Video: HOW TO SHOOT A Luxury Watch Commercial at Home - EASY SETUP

You just stick this on your camera, pointing at something it's gonna look good they give you like this metal silver box thing makes you feel like you're mission impossible like like trying to deliver the package before something like a bomb goes off or something like that but it just makes it feel like extra special oh no I want to keep this really simple so it's actually doable at home you can do this with maybe it's not a watch maybe it's something else maybe it's a liquor that you're shooting maybe it's like a can or another product or you can add this into the whole video by itself but I'm gonna do it all based off of basically one setup so I'm gonna go ahead and show you how I string up the watch now if I was really doing like a high-end watch you or just a high-end shoot in general or just basically any shoot sometimes I like to wear gloves keeps from getting any fingerprints or anything on anything like that but like I said today let's keep it simple keep it fast
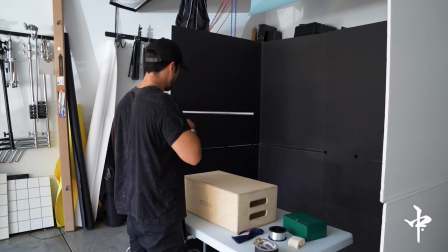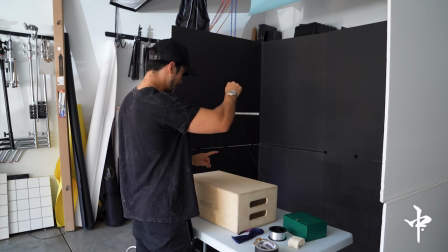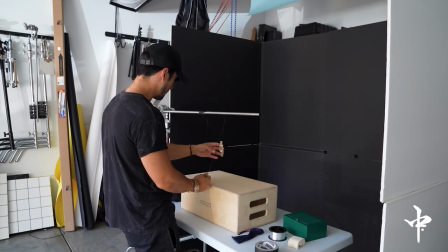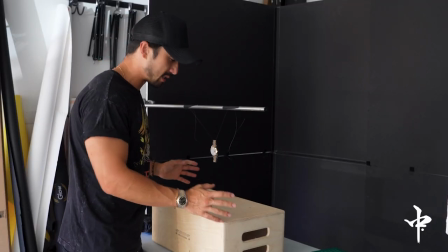299s
so i got my watch strung up and now you're going to see why this apple box is important because you can see how it's just shaking
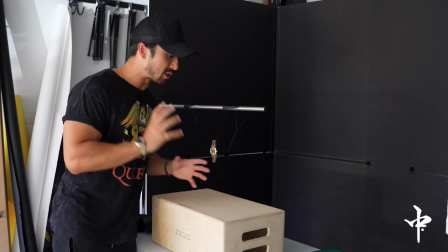305s
a little bit right here i don't want that i don't want that jiggle i'm going to be so tight on this watch that if it does that
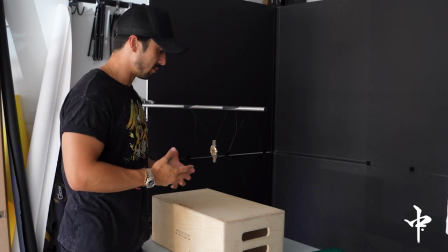312s
it's going to fall out of focus and it's just going to be just mayhem it's good shots going to take so much longer so what
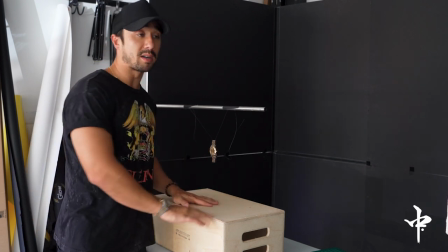317s
i'm going to do is i'm going to anchor it down to the apple box or this could be anything else that has a little bit of weight on
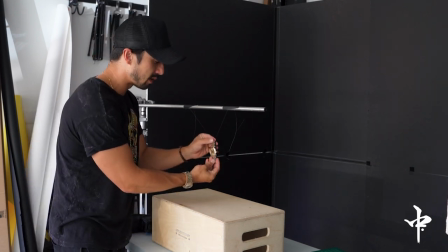323s
it and it'll keep it from moving and that way it won't fall out of focus.
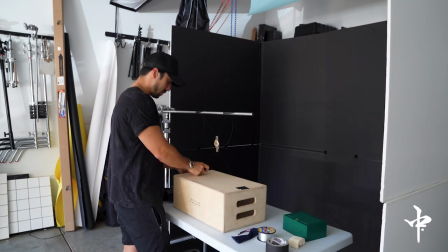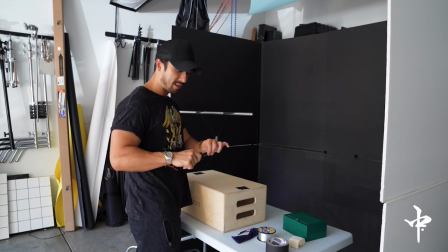334s
This is also another tool that I feel like doesn't get talked about enough. This is a Leatherman. I have like three of these. They are awesome. They come in handy all the time. They have a screwdriver, they have multi-tool, they have everything.
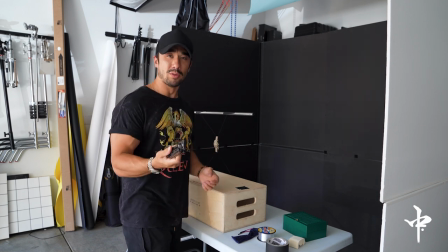345s
Like it's a great tool for any photographer to have. Just be careful because I actually clamped my finger on it actually. you see that this was like two months ago and it's still swollen i was trying to use a knife as a screwdriver um
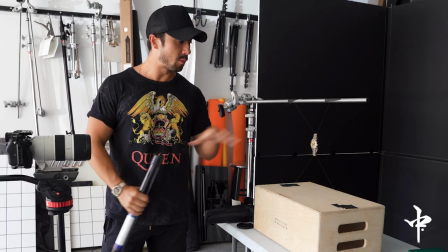361s
don't do that we got the camera set up we got the watch set up we're using the 70
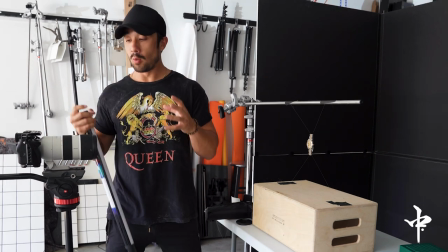366s
to 200 first we're gonna get kind of the wider shots on that what this lens is gonna be able to do now since it is that telephoto lens
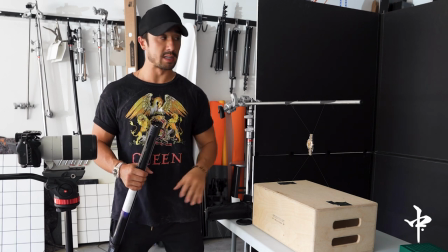373s
is it is just gonna throw out everything in the background out of focus it's gonna make that completely black i'm probably gonna have to close
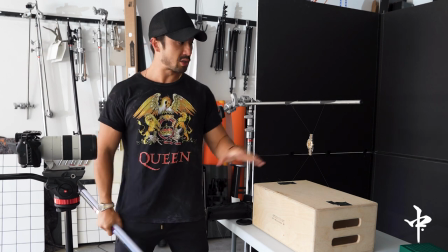381s
and block off all the other light coming in here but once I do that I should have almost a purely black image and then once I hit it with those
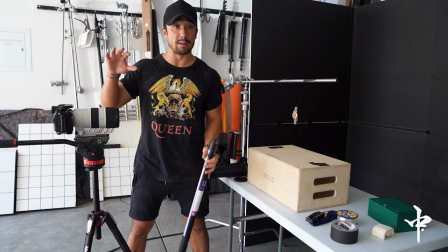389s
highlights it'll just make that watch just pop so let's go ahead and grab some of our wide shots so
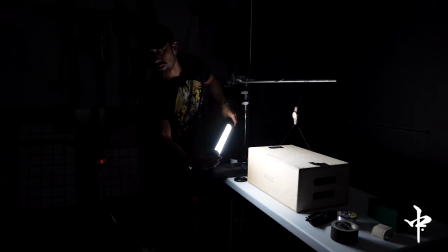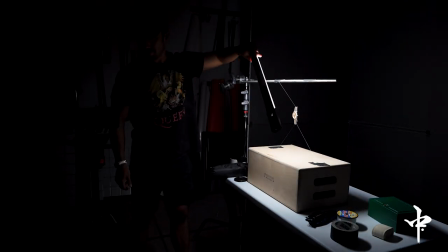now that I got kind of my straight-on shots I'm gonna go ahead and get it at a different angle same lens as
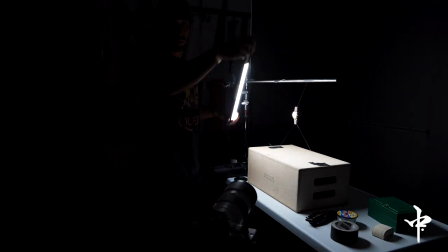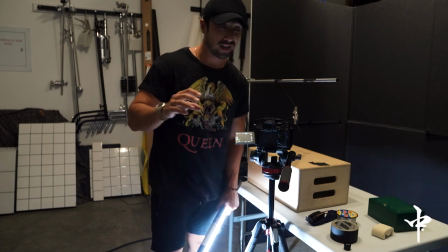426s
we start setting up for the probe shot the thing with this lens is is that you're gonna need a lot of light Because we're shooting at such a high aperture just to let you know.
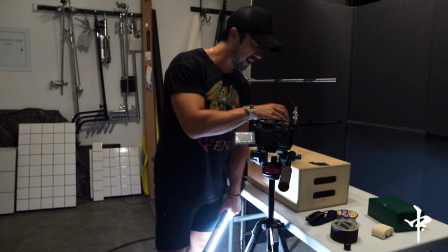434s
I don't think this thing goes below f-14 and It goes all up to f-40 at this macro of a shot You want that
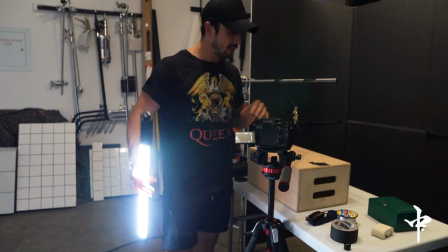442s
aperture that high because you want everything you can to be in focus If it was shooting at like in you know on a typical macro lens I was
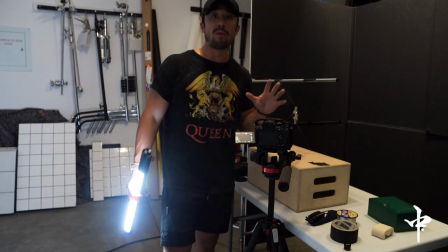450s
gonna be like a you know even like an aperture at four You're gonna throw so much out of focus.
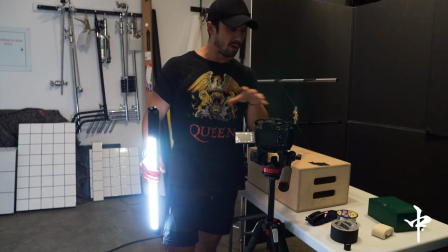456s
You're gonna focus on this little piece So maybe that's what you want. But for this shot, you want everything in focus.
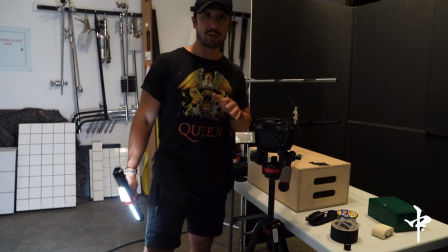460s
And that's what we're trying to achieve right here.
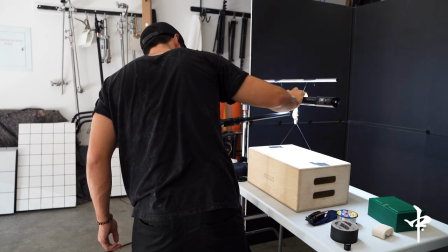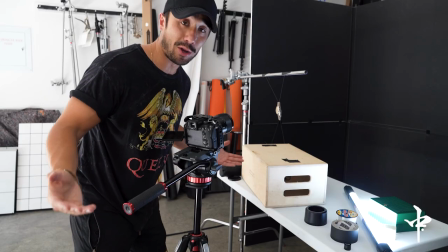472s
And there you have it.